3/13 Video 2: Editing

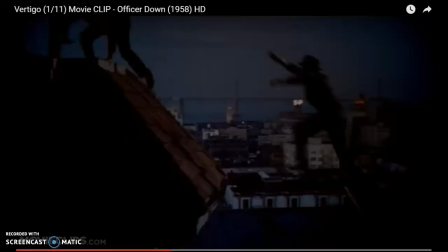(0:00)
Okay, so this is going to be kind of excruciating because I'm going to stop the video every couple of seconds, but hang with me. So again, we're talking about match on action. Okay, so this is editing specifically made to, or specifically put together to make it appear like action is fluid.
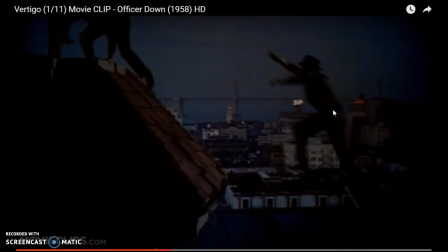(0:17)
So here we go. We have, you can see right here, this is Jimmy Stewart, one of the most famous actors of his time, the Brad Pitt of his time, jumping from right to left, just like he should, because they're following the 180-degree rule.
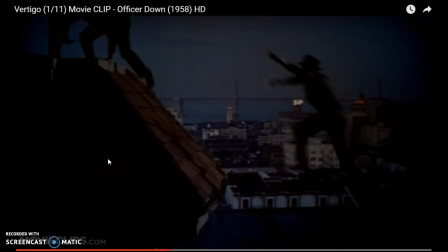(0:31)
And we're going to watch them edit together some footage that makes it appear as if he's dangling off the side of a building, which we absolutely 100% know that Jimmy Stewart was not hanging off the side of a building because he was one of the most prominent,
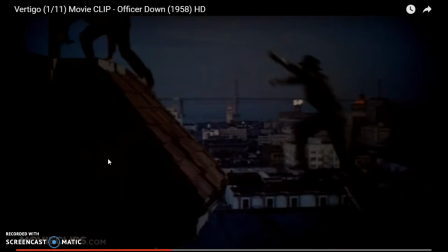(0:46)
famous actors in the world, and they would never dangle him, 300 feet above the ground.
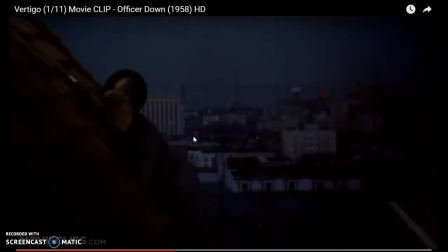(0:52)
So here we go. And that you saw a cut there. He jumped, and then there was a cut to do from a mid shot of him to a more of a close-up of him, and he's sliding down the side of the building.
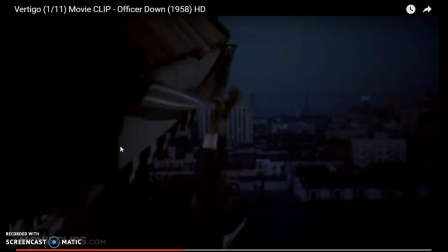(1:12)
And here we go. Oh, match on action again. Now he's hanging from the gutter, and you can see San Francisco in the background.
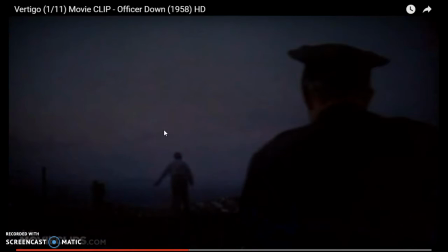(1:21)
And now there we go. Oops, missed that one, but it was a close-up of his face. And then we see the cops and the fugitive here running in the background. So it makes it seem like it's all happening at the same time.
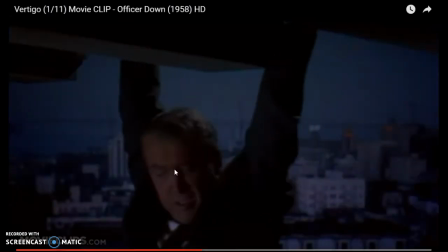(1:35)
And the cop turns around, goes back to the right. We have a close-up again of Jimmy Stewart's face.
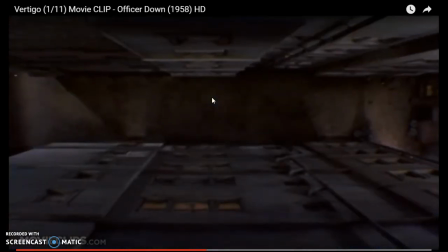(1:42)
And then we have, this is called an eyeline match. We just saw a close-up of Jimmy Stewart's eyes. And then we see this image of looking down at the ground, so that we're supposed to be convinced that this is what the actor is looking at.
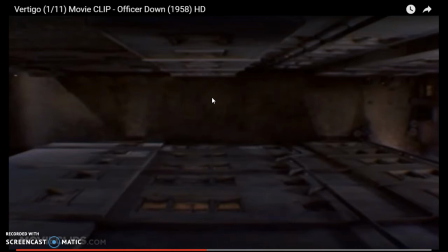(1:58)
What we know in our minds is that he's standing on a mattress in a sound studio in California filming this, but because this footage was put together, we're convinced mentally as audience members that he's in danger,
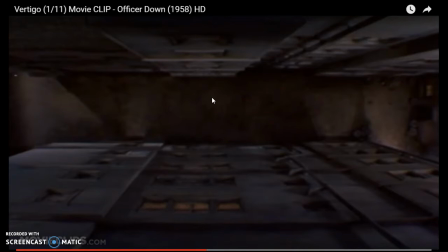(2:14)
okay? So we've got match on action and we have eyeline match going on at the same time. So here we go.
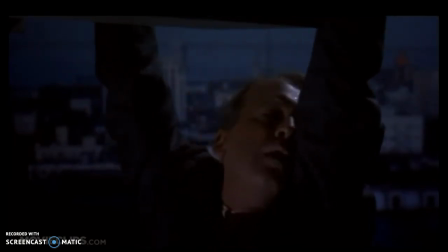(2:21)
We see the vertigo. We see Jimmy Stewart again. And here we see the officer.
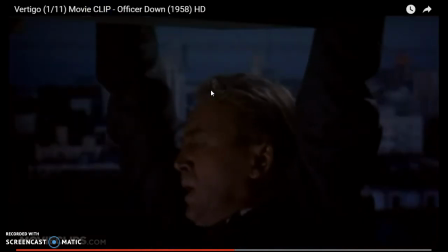(2:28)
He's coming down from the left to the right. Again, coming back to him. We see Jimmy Stewart.
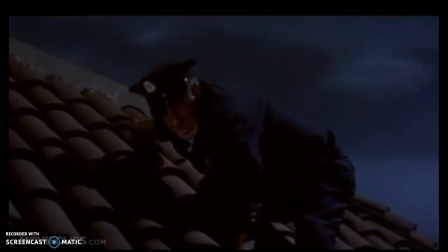(2:33)
We see the ground. We see Jimmy Stewart. Eyeline match. And then we see the cop.
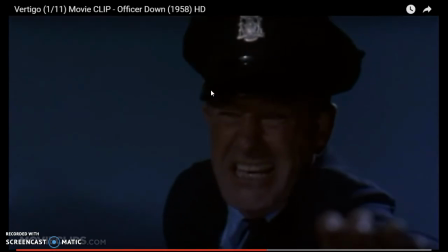(2:40)
Now, what's really interesting here, I think, is that you see Jimmy Stewart look up, and we know he's hanging from the gutter. And he cannot see the policeman's face from where he is hanging. But nevertheless, because of the way that the editing is put together, because of the way that the
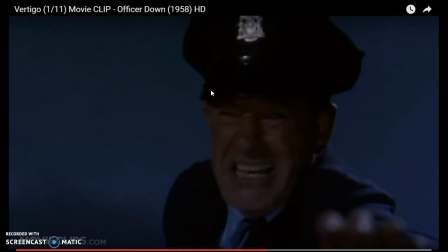(3:01)
cinematographic shots are put together, we are convinced mentally that Jimmy Stewart can look into the policeman's face, which is physically impossible considering where he is hanging from the gutter. But this is what editing does. This is what reality TV shows do to us.
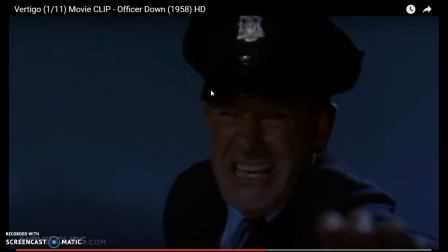(3:19)
I love this, to see how editing convinces us to believe things that we know we should not believe. So here we go again. The policeman is looking at Jimmy Stewart, whom he could not see because he's hanging off of a gutter.
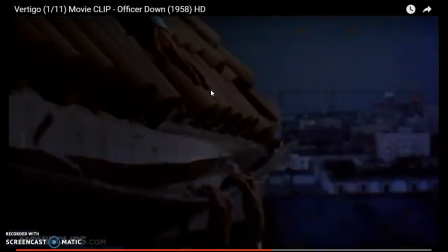(3:33)
But here we go again. And there we are. We see Jimmy Stewart.
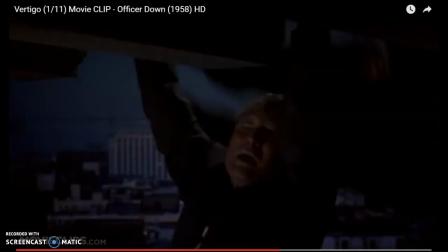(3:38)
Oh, and then we see the policeman start to fall from the roof.
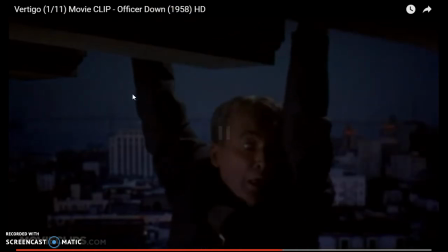(3:44)
And now we're going to see him pass behind Jimmy Stewart. And then we see Jimmy Stewart look down.
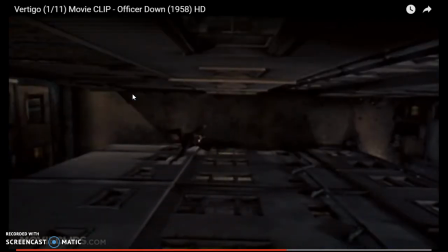(3:51)
And eyeline match. There is the policeman falling to his death. Again, we know that the actor is not falling to his death.
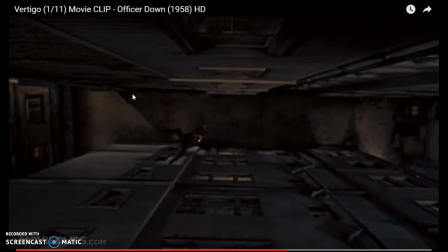(3:59)
But because of the editing, because of the series of images that show the police officer falling from the left to the right and then down, we are convinced mentally, visually, that this is what's happening.
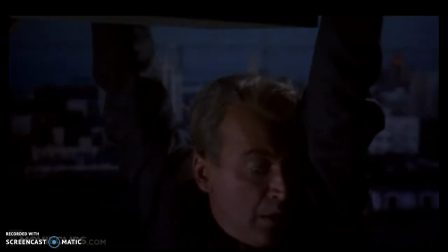(4:16)
And there he goes. Jimmy Stewart close up on his eyes. Eyeline match again.
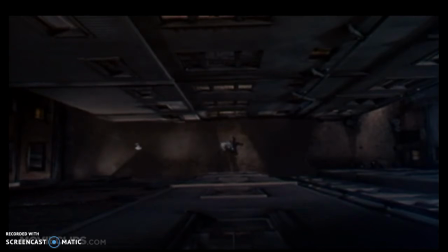(4:21)
There we see the officer on the ground. And this is the end of the scene.
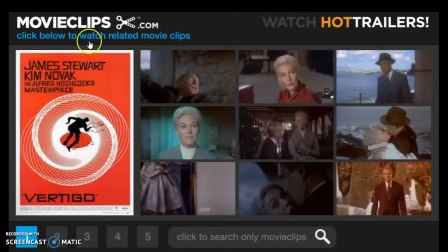(4:28)
And this is the way in which editing
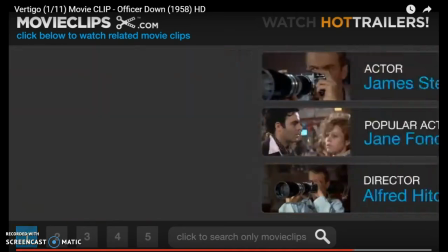(4:32)
convinces us to believe things that we know that we should not literally believe.
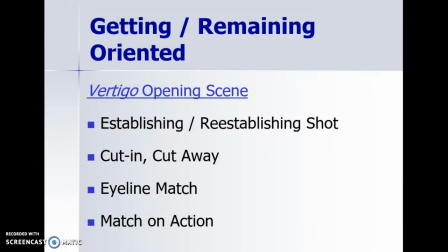(4:39)
And this is what I find completely fascinating. All right, so here we saw an establishing shot of the robber's hands coming up, then the reestablishing shot that showed us that we were in LA.
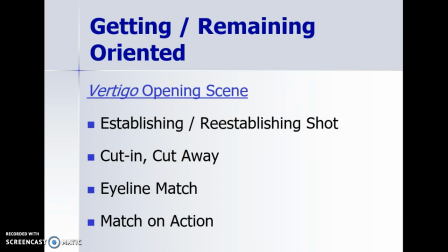(4:53)
We saw the cut-in and the cutaway. where we had where the camera moved in on specific parts of the action. Also eyeline match and match on action.
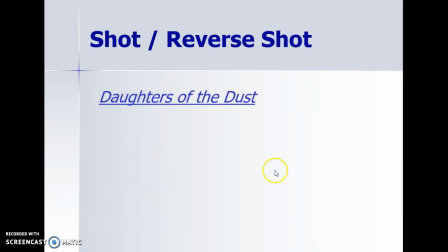(5:07)
Now, next, what I want to show you is some shot reverse shot. Shot reverse shot is what's typically used in conversations in films.
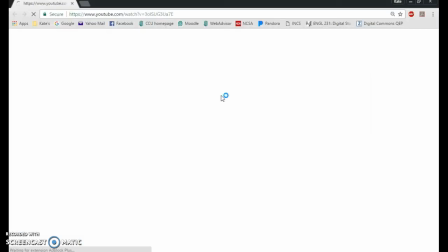(5:20)
And a shot reverse shot goes back and forth between two characters.
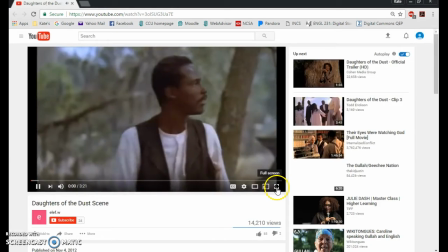(5:24)
Again, follows the 180-degree rule and typically includes a character's shoulder.
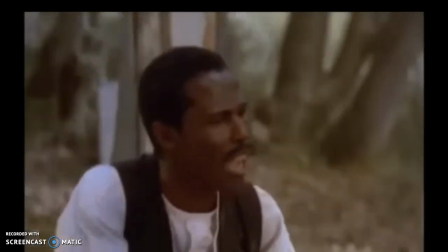(5:32)
So it's over the shoulder so you can tell if they're going back and forth. Now what's important, again with the 180-degree rule,
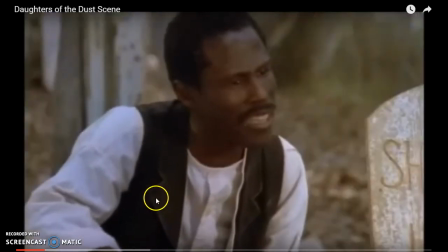(5:37)
is that you'll see that this character is always on the right and her grandson that she's talking to is always on the left.
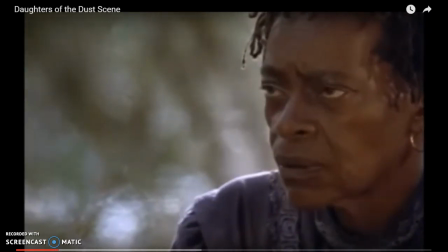(5:45)
Grandma's on the right. Grandson will be on the left here when we show him again.
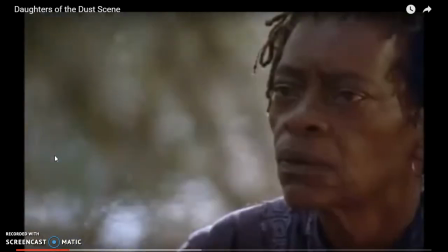(5:51)
And this is, again, cinematography and editing work together.
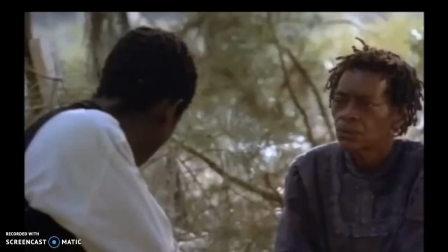(5:55)
You have to line up the shots so that you have the characters framed either on the left or the right,
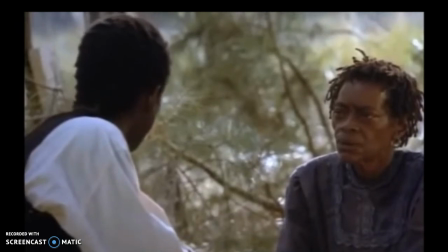(6:03)
and then you have to edit those series of shots together in such a
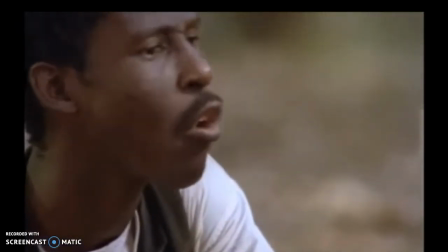(6:08)
way so that it appears continuous in time and in space.
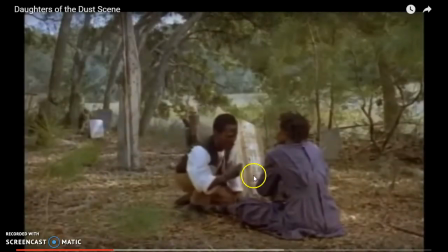(6:12)
Again, the grandson always on the left, the grandma always on the right.
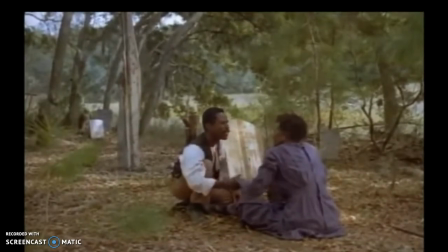(6:17)
This particular film is called Daughters of the Dust. It was filmed here off the coast of South Carolina, and follows some of the slave heritage of the Gullah Geechee
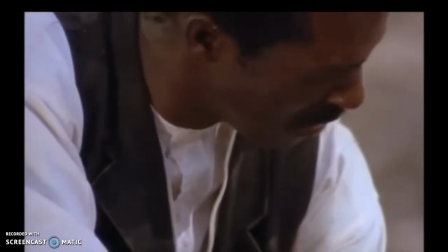(6:32)
persons who were brought here in enslavement to the United States. And if you haven't seen it, I highly encourage you to watch this film.
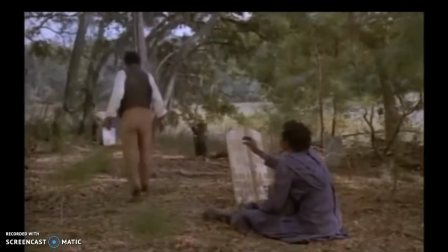(6:39)
It is fabulously beautiful and has a really compelling story.
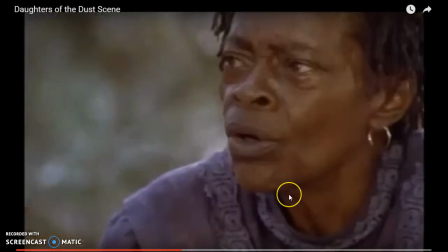(6:46)
But again, notice how in the editing,
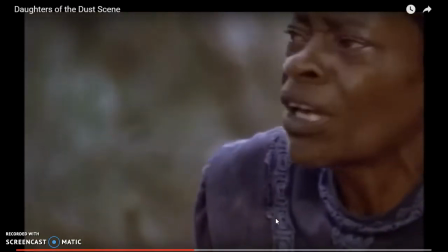(6:50)
they make sure that the cinematographer has kept the camera in the right,
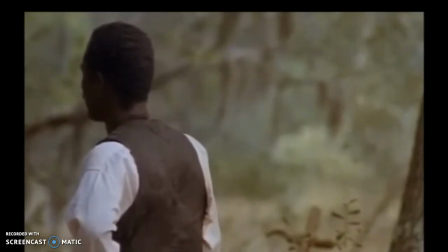(6:57)
on the correct side of the actors, so that the grandson is on the left and the grandma is on the right.
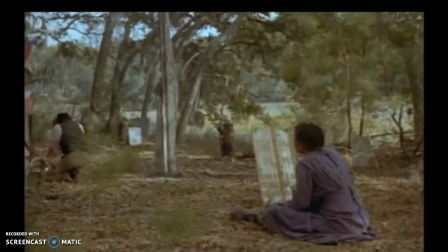(7:06)
And as their conversation goes back and forth, and we have here a reestablishing shot to show that he's on the left, she's on the right,
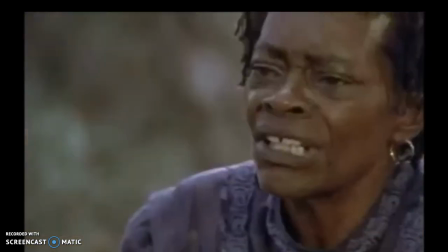(7:15)
that we still keep them, as the editing goes forward, with her in the right side of the frame.
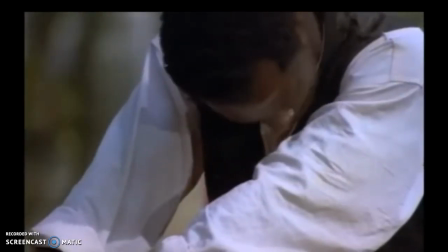(7:21)
See that? The editing, we're putting together various portions of footage,
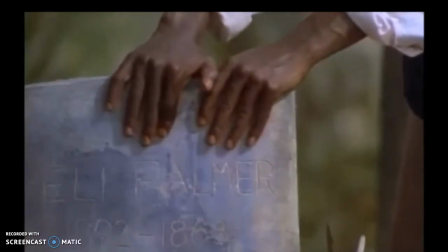(7:26)
but the grandson stays on the left, the grandma stays on the right.
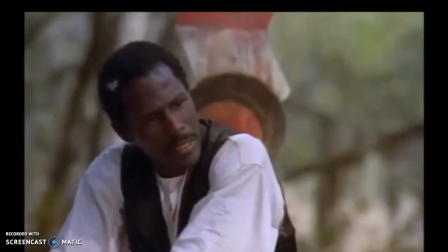(7:32)
And so the cinematographer and the editor really have to work together closely in order to make sure that we have this continuity
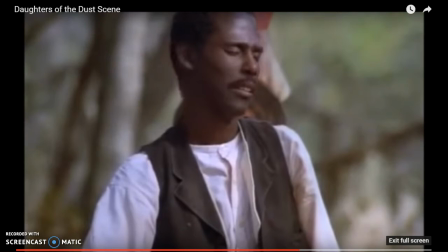(7:43)
between our shots and our scenes in the films that we watch.
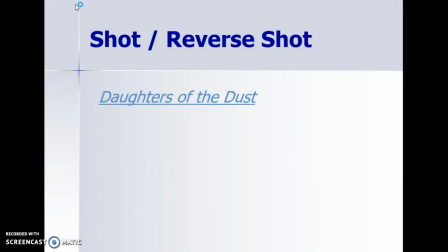(7:48)
It's such a beautiful film. If you haven't seen it, please do watch it. Daughters of the Dust. Now, one thing that I absolutely adore, again, I'm a huge fan of editing, is cross-cutting.